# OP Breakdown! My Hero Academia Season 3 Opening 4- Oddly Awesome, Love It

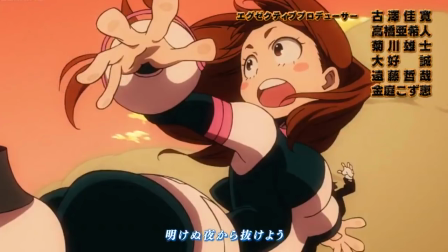And speaking of attention, we also had Todoroki, who has his full Quirk showcase.
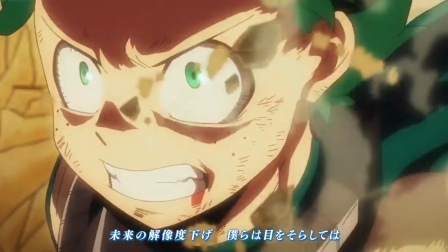Very important. And then we've ended off with like Izuku like powering up, like whatever Izuku.
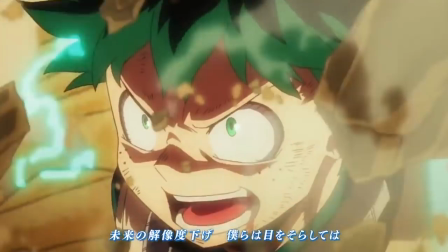Like Izuku spent this whole time just powering up, so it's whatever. Best Flex 2018.
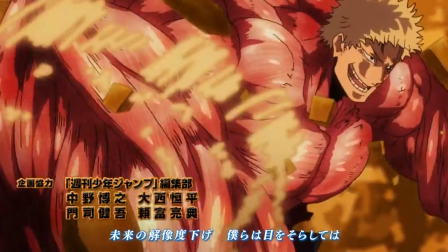But no, in all seriousness, that was a pretty cool little sequence for Muscular here, and you can figure out his quirk. So if there's any anime only viewers down there, if you want to try and guess what his quirk is after seeing it in this panel, you know, go for it. And for any manga viewers, come on guys, don't manga readers, don't spoil it.
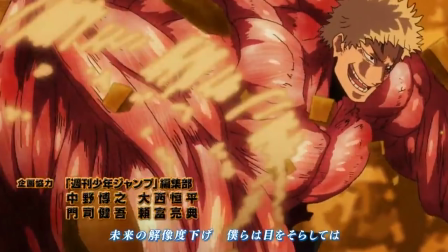Just let the anime onlys try and make their guesses.
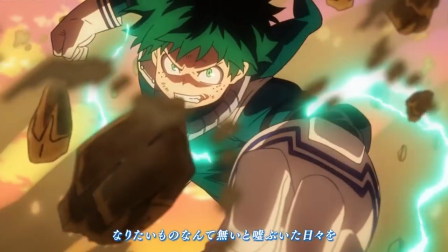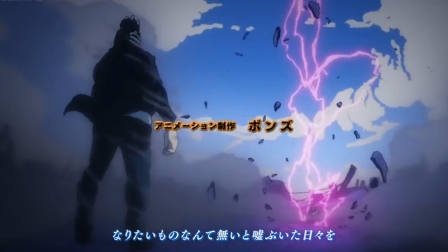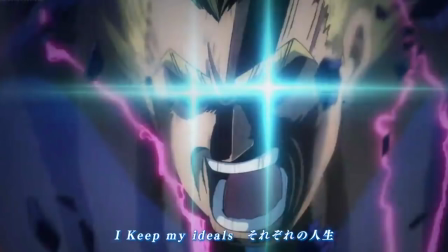Look man, if you need someone to tell you how awesome the intensity of this shot is, like I can't help you.
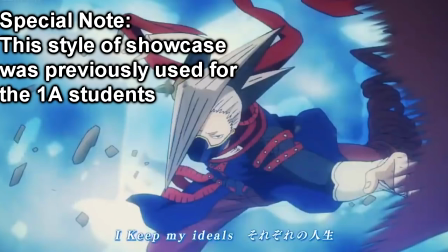Okay, so this sequence right here was just calling back to what we had established earlier in the opening with all the different heroes that were joining the UA teacher team.
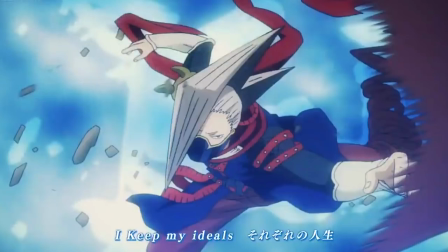And here I just have a shot of Ed's shot. Suffice to say, like, these people are going to be seeing action, and we get the confirmation here in the opening.
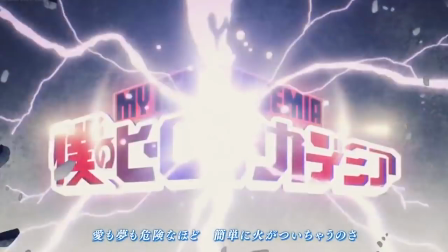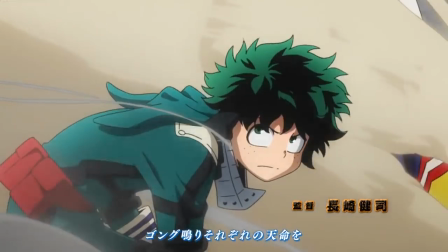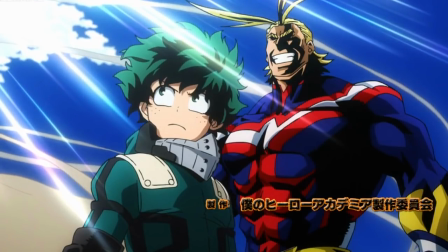And finally, the last shot, Izuku and All Might looking off into the distance. Now, as I understand it, the previous openings, they have been showing the progression between Izuku and All Might. You know, we start with Izuku chasing after All Might, I believe. The third opening had Izuku and All Might joining hands to work together.
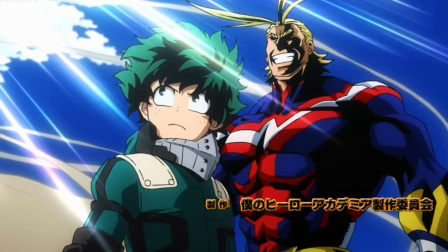And now we have Izuku and All Might pretty much standing as teacher and student. All Might with its bigger statue and Izuku being smaller already kind of leads to that kind of idea of them being a teacher-student pair, and then them looking off in the distance together just says like how much they're going to be facing their challenges together,
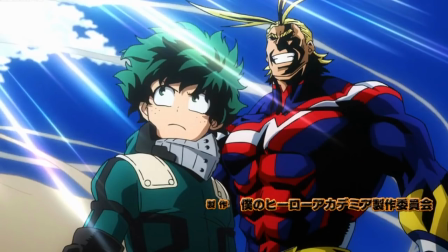kind of. You know, having Izuku also stand up in the sequence just kind of tells you that he no longer needs to hold on to All Might. Like Izuku can stand for himself, or he can stand up for himself. So I think that's a pretty nice little image that we end off with here.
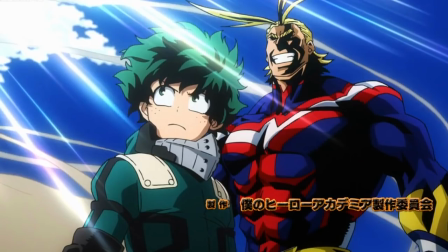One of the final notes that I have for the opening, though, one thing you can see is they have limited down how much showcase the 1A students get.
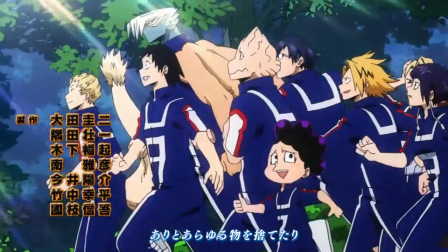Now the students that are getting attention are the students that you can say are the main characters or are going to be prominent in the season. For instance, in this showcase, for this opening, we had these students showcased.
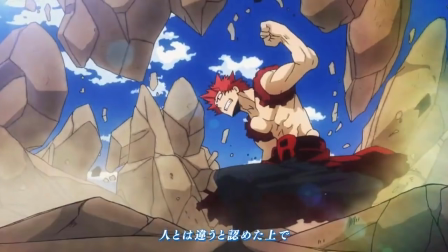Izuku, obviously, but then we had Todoroki, we had Bakugo, we had Kirishima, we had Ida, and then to a lower degree, we had the girls Momo,
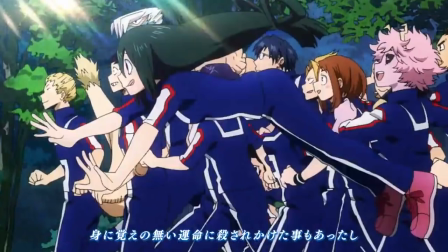Ochako, and then maybe Suyu, depending on how you want to interpret her jumping into the frame like this.
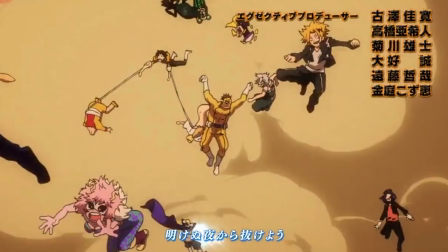It's just very telling of where Hero Academia is going for this season, and I find it to be a very interesting choice when it came to letting go of, I guess, a tradition that was established with the last couple of openings.
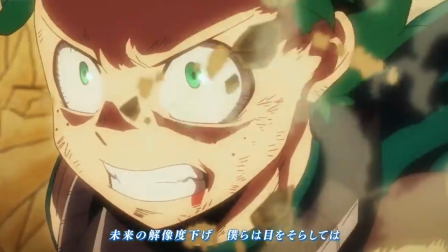Anyway, yeah, and that's pretty much it for the walkthrough for this opening of Hero Academia Season 3. Pretty cool stuff overall. I really love this opening. The ending, I just had a few notes here.
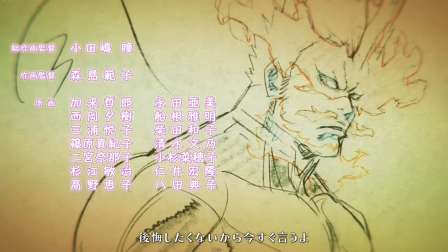The ending, they kind of did something that I think recreators did the past season as well. They just showed shots, just the rough shots of previous scenes in Hero Academia. I thought that was neat. I like it. It's one of those things that just brings the fans closer to the animation studio.
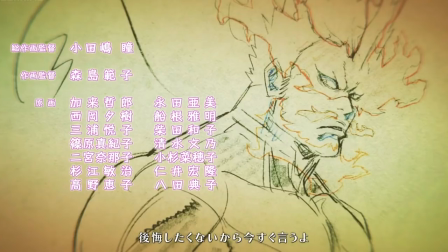Makes you feel a little bit more of the effort that they put into this. The ending has a pretty cool quirk in that it's kind of playing off of it being a manga.
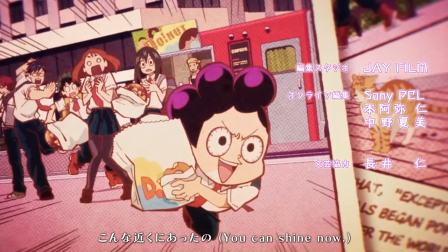The ending also gives a few more shots of Aizawa in a suit, and we also get to see Casual Midnight.
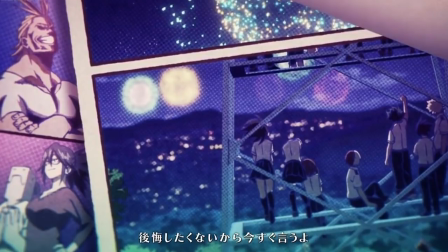Pretty cool stuff. Will it have any meaning for the season? Oh, who knows? But anyway, guys, that's pretty much it. That's the video for me. I hope you enjoyed it, and until next time, I hope you have a great day.